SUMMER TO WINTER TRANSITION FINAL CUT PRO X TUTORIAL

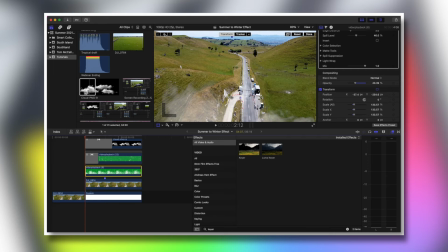3:46 but first thing i do is i lower the opacity so it isn't so in your face cool so that's looking better so i set a keyframe
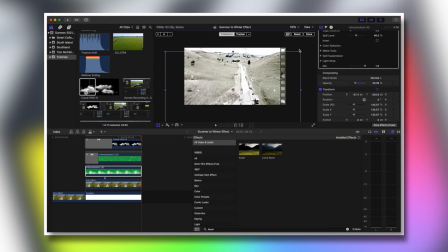3:55 right at the start of the clip and then at the end i'll make the adjustments to kind of make sure that this mist you know stays in line with the movement of the drone i make sure to right click the key frames and switch them to linear and then also I just
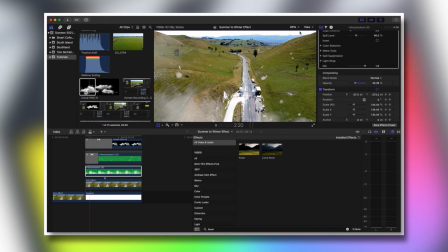4:13 I adjust the scale at the end as well so as you know the drone
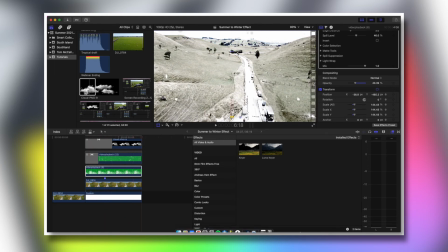4:18 is flying the mist gets bigger so I've just also added a lot to
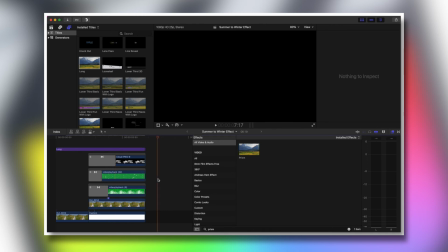4:23 make the clip look a little bit better but as you can see it is a little bit blown out during the snow now if this is the look you're going for great but
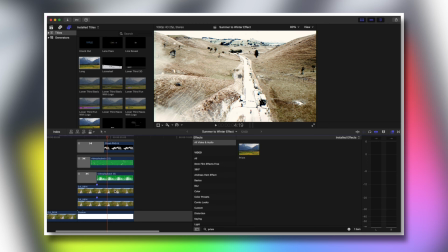4:34 personally I don't quite like it so what I do is I grab the cut drone clip and then i just layer it then what i do is i go to the blend mode and select multiply
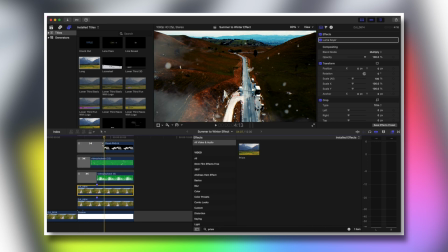4:46 now basically this just makes the clip a little bit more darker and as you can see it adds a little bit
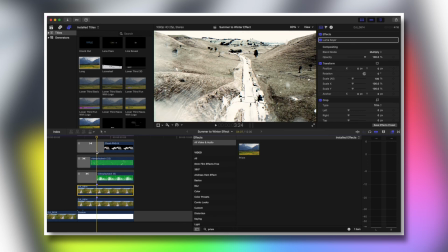4:52 more detail to my clip which is what i'm after right at the started clip this does
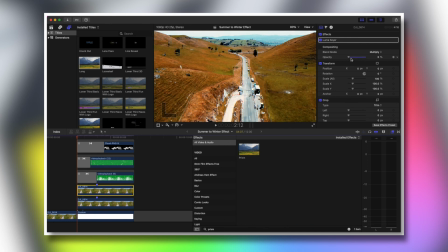4:59 not look great so we're going to do a few adjustments to make sure that this is okay So what I do is I go to the start of the clip and
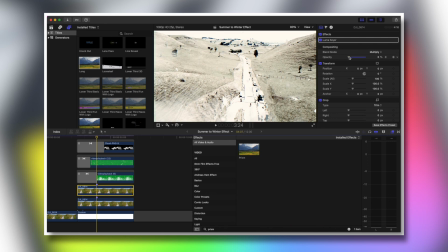5:05 then click on the opacity keyframe and then drag this all the way down to zero Then I go to my marker and
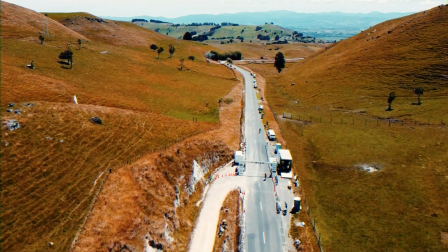5:11 then I scale it back up So as you can see there's a bit more of a gradual progression here, and there you go just like that You've got your clip